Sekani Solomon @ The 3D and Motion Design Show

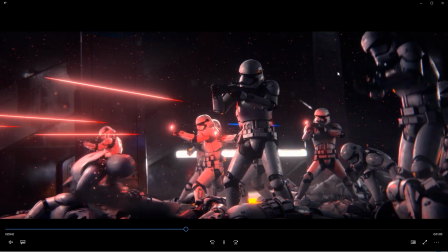1972s
And then, all of his really cool Maya animation came in here to save the day.
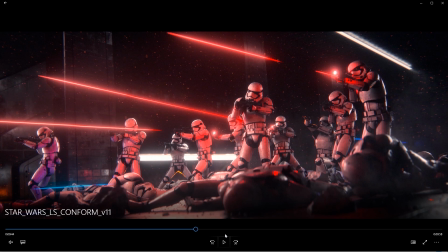1977s
And just, I'll talk about that workflow too. I just exported it from Maya as a limbic, which you'll see when I open the file, and just textured them, placed them in the scene, and everything again rendered like a champ.
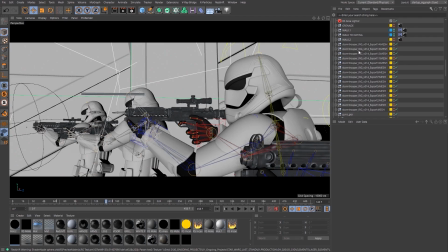1994s
Okay, let's jump to cinema. This is the scene file. These are the Olympics that I've been talking about. Yeah, it's a pretty heavy scene, just changing windows.
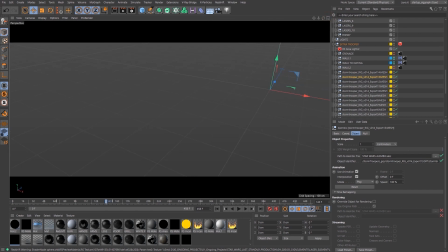2008s
And again, I'm implementing that layer system so I could turn on and off things,
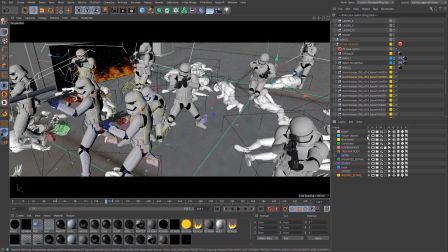2014s
but just for the sake of showing you guys everything that's in the scene,
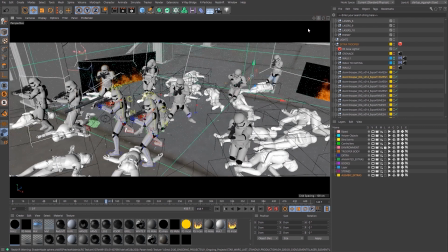2018s
I'll just leave everything on and just navigate to show you guys what's been happening.
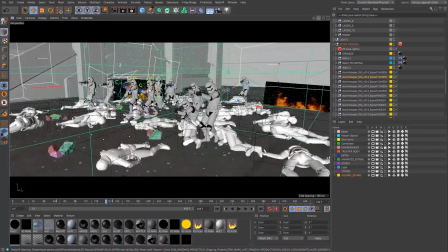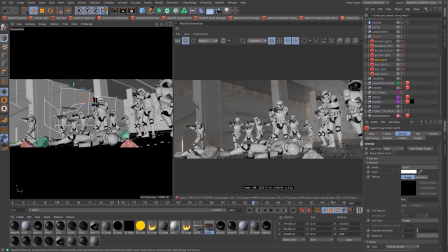2030s
So while we're on this shot, I'll just discuss some of the lighting of the scene and how I approach it. So right now I have all the lights turned off. I'll just go ahead and search for the lights. And we're going to start by turning on all the lights in the environment.
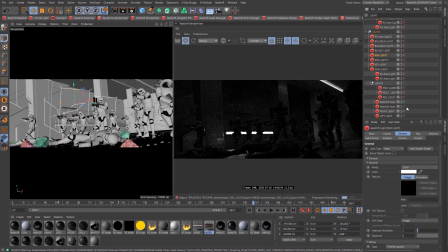2047s
So this is all the lights I modeled with the scene. So this gives some really good ambient lighting for the environment. It's relatively dark. And then I'll just turn on the lights in the dynamic laser system that I developed.
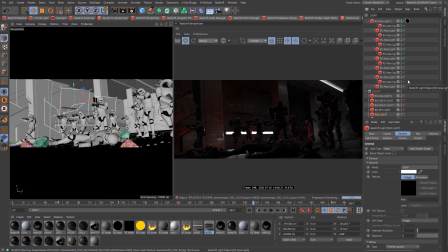2063s
So that's why in the final shot you see stormtroopers dynamically lighting
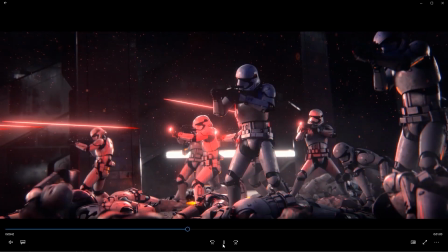2069s
as these lasers fly through, because there's like a little particle system that I built to get that done.
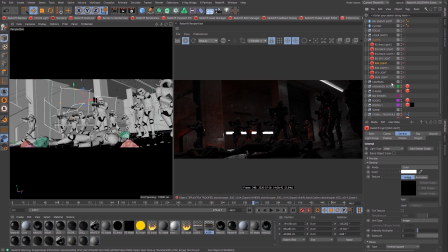2079s
So there's that. Then there are these 2 planes that I have here with an emissive flame texture, just to give some really good, let me just enable that, some good color and highlights in there. And then we're going to actually light some of these troopers.
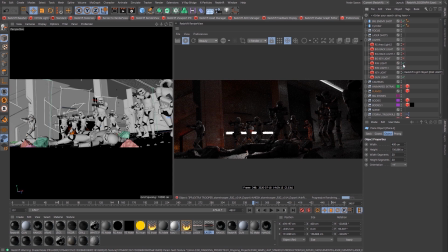2101s
So I always like using a rim light to just define the shape, because if I turn this off, you can see that everything is just a little bit flat. There's no gradation in here, and for me it's all about value. That's how you get good lighting.
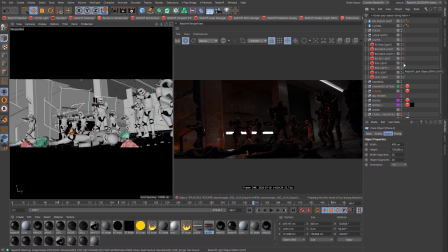2116s
To me, it's about the values in your subject. So I enable a key light, a rim light there, and then I start adding some key lighting, so there's a strong direction for where the light is coming from.
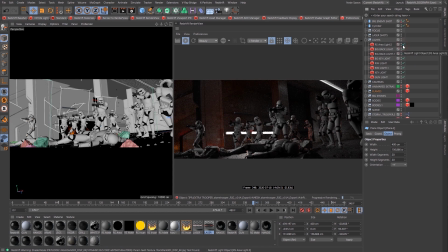2132s
And just reinforce that key light, and then some more rim lighting. But again, if you look across all the stormtroopers, you can see nice gradation. There's a part that's clearly lighter and it goes into dark, goes back into light. It feels dynamic. It doesn't feel flat.
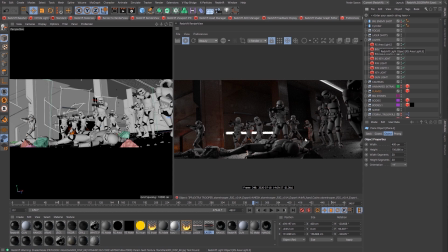2150s
What makes bad lighting is just flat areas that doesn't have gradation or value. So, that's kind of how I approach things. Always making sure there's a direction where the light is coming from. There's gradation across surfaces.
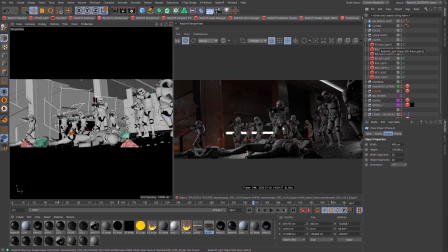2166s
I love to have a key to kind of define the silhouette, and just adding some reds and oranges to bring some. So let's also talk about some of the compositing,
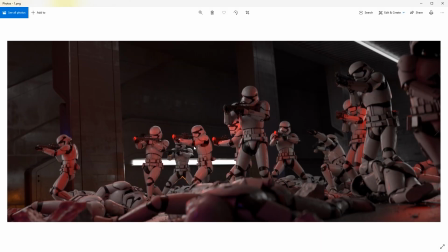2182s
and then let's go to that main comp again. This is how we started off, straight from cinema and Redshift. I went back and I add some of the texture and some of the just the grunt and those worn effects.
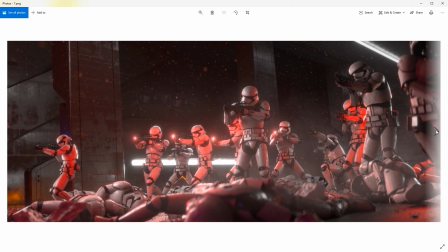2201s
Yep, just adding some lighting back, some atmosphere, and color correct.
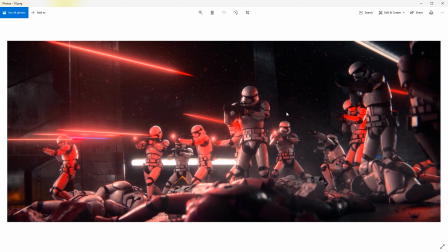2208s
And then you have your final shot.
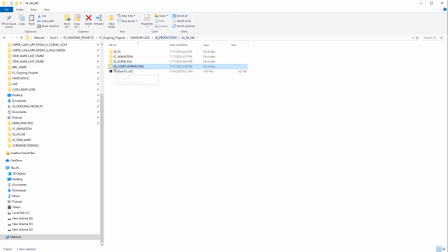2213s
So quickly, we can also take a look at that blast file.
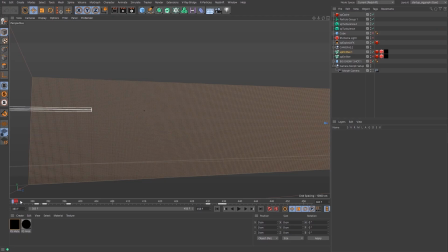2219s
So I'm just going to scrub through here.